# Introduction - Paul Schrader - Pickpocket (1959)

So that psychological realism is the film medium's strong suit, and action is the high card. Acting is, you know, the royal road from the filmmaker to the viewer. That's how we empathize, we identify with the performer. So Brayson uses non-actors, and he only uses them once.
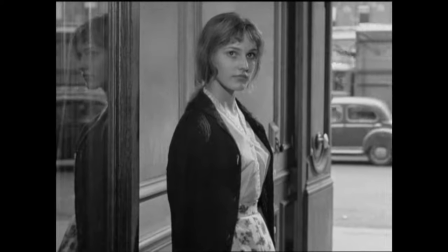[4:41]
He never repeats them in another film.
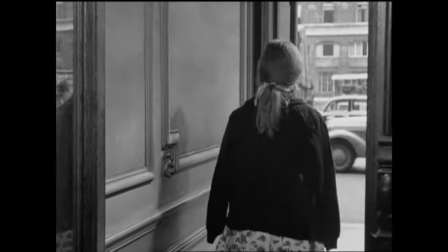[4:44]
He uses non-actors who non-act, who basically just say their lines.
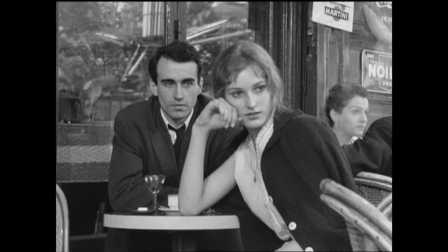[4:51]
So he's denying you what you want most from acting. It's a kind of blank, frontal, iconic look that, you know,
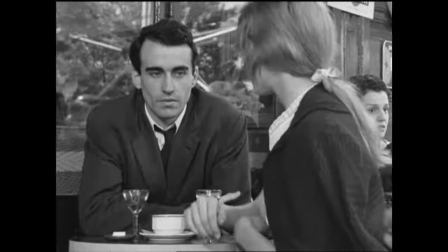[5:03]
one associates more with Byzantine iconography than with film emotions. When you deprive an actor or
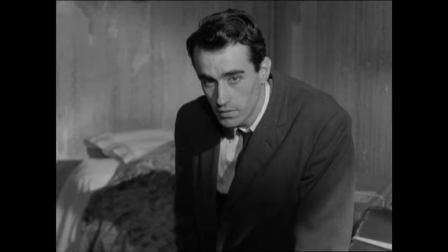[5:15]
an actress of those tools of empathy,
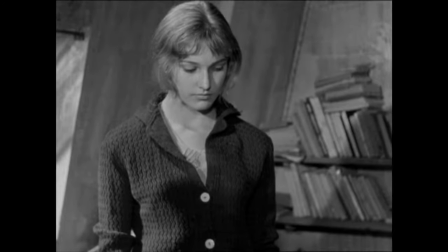[5:20]
keep them from smiling or doing
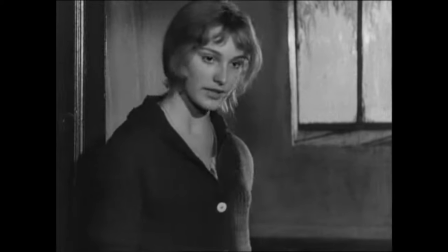[5:25]
those little actor things that make you identify. That, again, contributes to the sense of unease, and it also sends a message that I'm up to something else here.
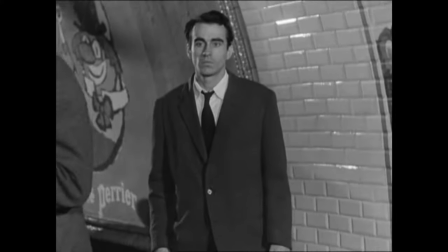[5:42]
This is not the kind of performances you see in a movie. This isn't bad acting for bad acting's sake.
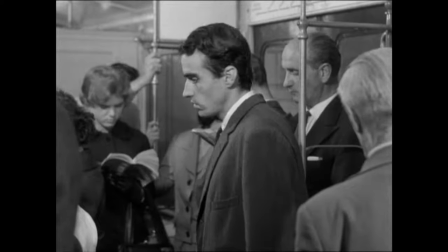He doesn't use close-ups. You know, when you're shooting this shot here, I don't know if the camera's wide enough, but this shot here is generally called a single, and this shot here is called a close-up.
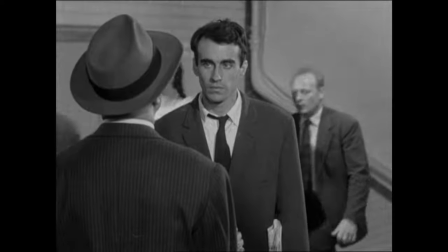[6:11]
So his single is really almost very close to what you would call a full shot.
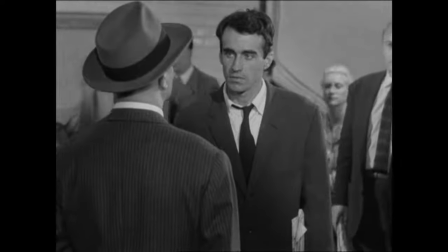[6:18]
So there are no close-ups. And a close-up is perhaps the most powerful, empathetic tool a filmmaker has.
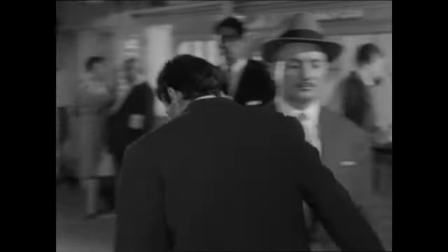[6:24]
He just doesn't use it. Music. For the most part, music sort of runs alongside a movie like a mirror, telling you how you're supposed to feel. Happy, frightened, sad, anxious, tearful. It's a real, for most filmmakers, it's a real lazy man's tool because you can make people scared without actually doing it visually.
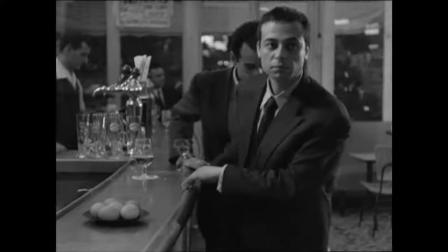[6:53]
Brisson chooses not to use it or use it in very peculiar ways. Most of pickpocket is silent.
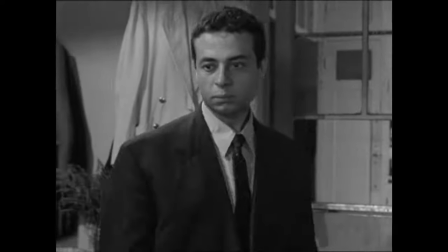[7:00]
And then, unexpectedly, without warning, there'll be a burst of music.
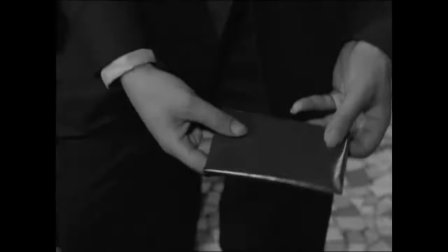[7:07]
And sometimes this music will come in an appropriate passage.
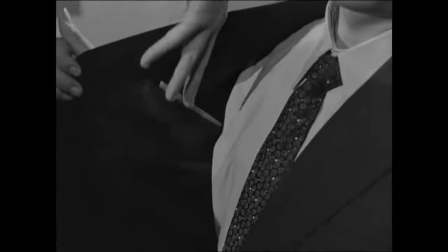[7:14]
Sometimes it will come unexpectedly like in a montage of training to be a pickpocket. Then he'll have another montage later, the same type of montage, and this time without music. So, again,
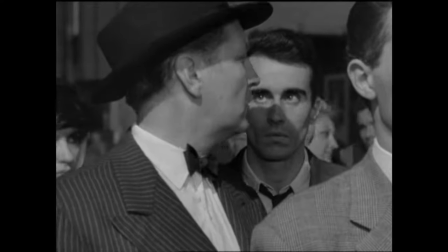[7:28]
he's setting you up not to be manipulated in the way you think you're going to be. Plot, narrative, again, you know, there's a storytelling itself.
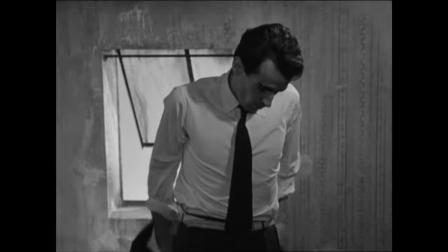[7:44]
Pickpocket, it goes along and it has a narrative, a kind of coditian, does this, he does that. But the high points of the narrative are gone.
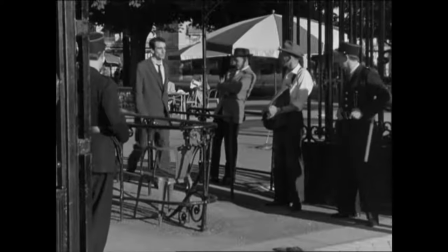[7:56]
Right in the first 15 minutes, you see him out at Longchamp, the racetrack.
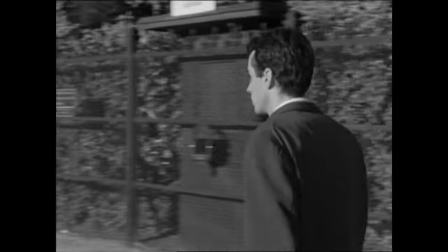[8:05]
And he says, I thought I was mastering the world. One minute later, I was caught.
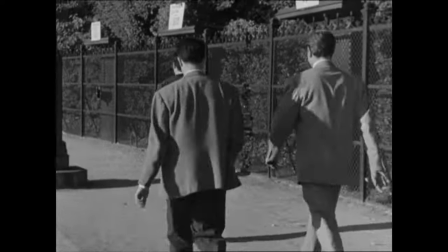[8:12]
They don't show him being caught. He's walking, and the next thing you see, he's sitting in a police car.
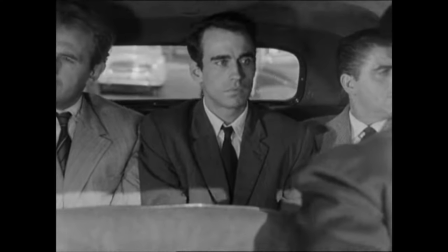[8:17]
You have a film about a criminal and a police detective, and you don't show the scene where he's caught. You know, in screenwriting, that's sort of called a scene affair, means a necessary scene.
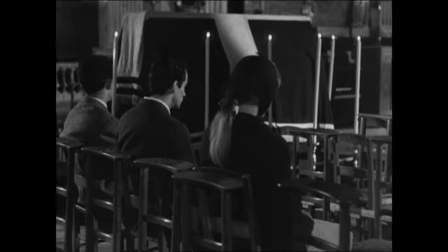[8:28]
Well, he doesn't show the necessary scene. The mother's death, not shown. to play with your expectations of narrative, Braystone also uses doubling, which is repeating information. So the very opening shot of the film is a shot of a journal
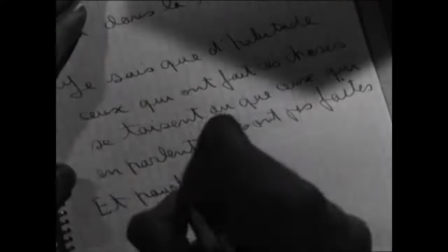[8:51]
and a man writing in a journal, and you can read what he's writing, and then he says what he's writing.
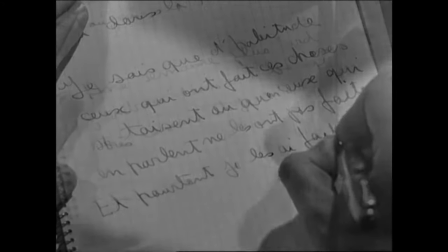[8:58]
So you're getting the information twice, one right on top of each other. Later on in the film, he actually triples it.
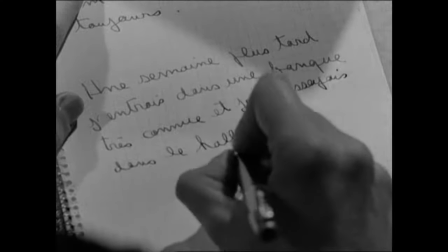[9:05]
So you see him in the journal saying, I went into the hall of a large bank.
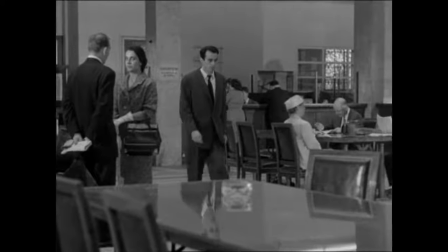[9:12]
He says that on the soundtrack, I went into the hall of a large bank. And then you can see him go into the hall of a large bank and sit down.
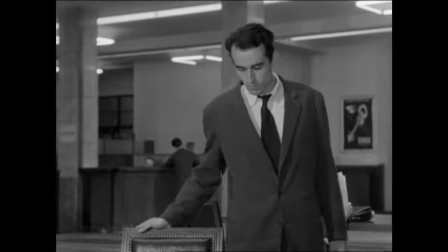[9:19]
Well, this is contrary to everything you
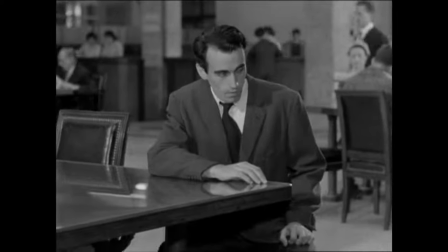[9:23]
have been trained to think of as normal film language.
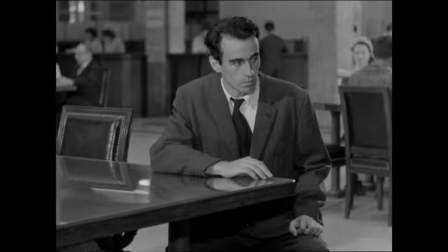[9:30]
And again, this applies to editing or the pacing of a film, since, as I mentioned before, film takes place in real time, editing is very crucial. Normally, when you edit a film, if someone enters or leaves a room, you drop the splice anywhere from 8 to 10 frames before the action is finished or after it has begun. So, you take the character till he's almost out of the room and you cut, or you take the door till it almost closes, you cut, and the next time you cut just as the door has begun to open, and that gives the film pace.
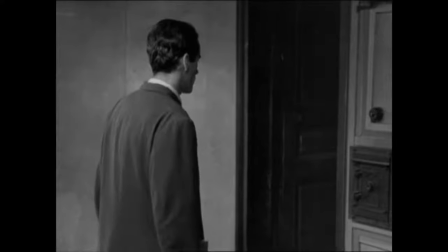[10:10]
Over and over again in Pickpocket, you will see Brayson put that eight to ten frames on the other side.
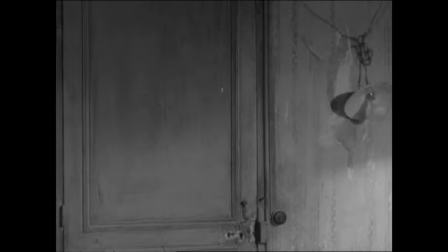[10:18]
You cut to a door. One, two, the door opens.
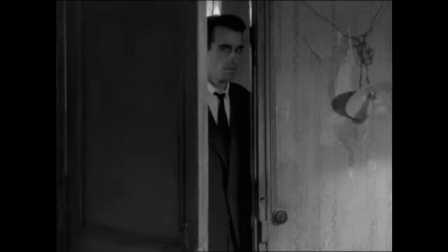[10:22]
Well, this is not how you edit a film, you know.
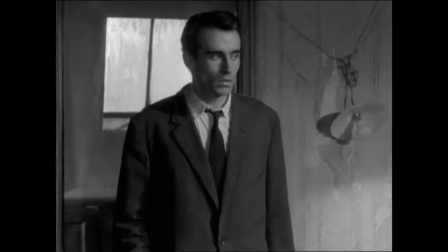[10:27]
This is not how we are trained to watch film. He is disrupting our expectations.
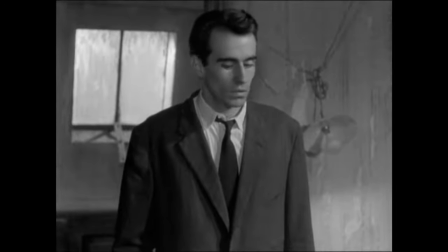[10:35]
He's making us uncomfortable. So, the question arises, what is Brayson up to? He's clearly up to something here by all this twisting and perversion of film technique.
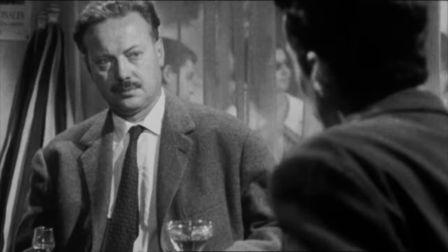[10:49]
You take a film-friendly premise,
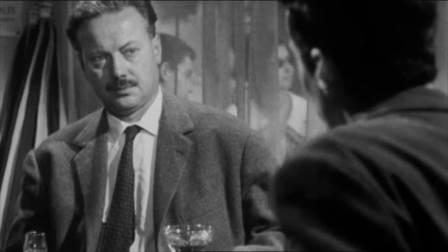[10:55]
a criminal, a cop, and a girl,
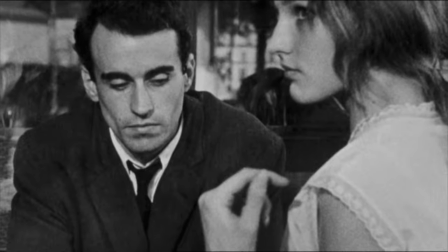[10:59]
that's classic film stuff, but then you start not doing what you're supposed to or doing it in a different way. What effect does this have on the viewer? Well, it creates a sense of unease, a sense of anxiety, a sense of disparity. Something is not quite right. This isn't how you do a crime movie.
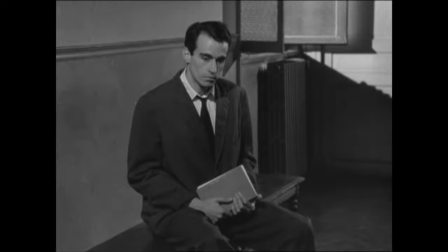[11:24]
The pacing is wrong, the performances are wrong, yet it's fascinating. Well, this makes you sort of uneasy as a viewer.
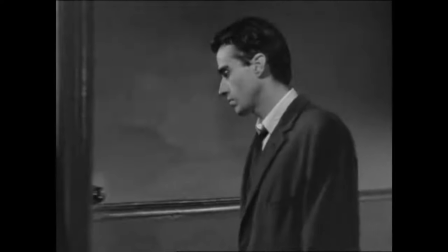[11:32]
And then, in one kind of revealing moment, he opens the gate. In the case of Pickpocket, the final scene, when And there's a burst of emotion in a movie without emotion. He says, Michel says, a sweet light comes up, and the famous last line, oh Jeanne, oh Jeanne, what a long road I've taken to come to you. The camera moves in for the only close shot in the movie. The music comes up in sync with the emotion for the very first time, and you get all of of the sun, this emotion. What Bresson is trying to make you do is to try to make you jump. Make you jump from this odd, uneasy place to this other place.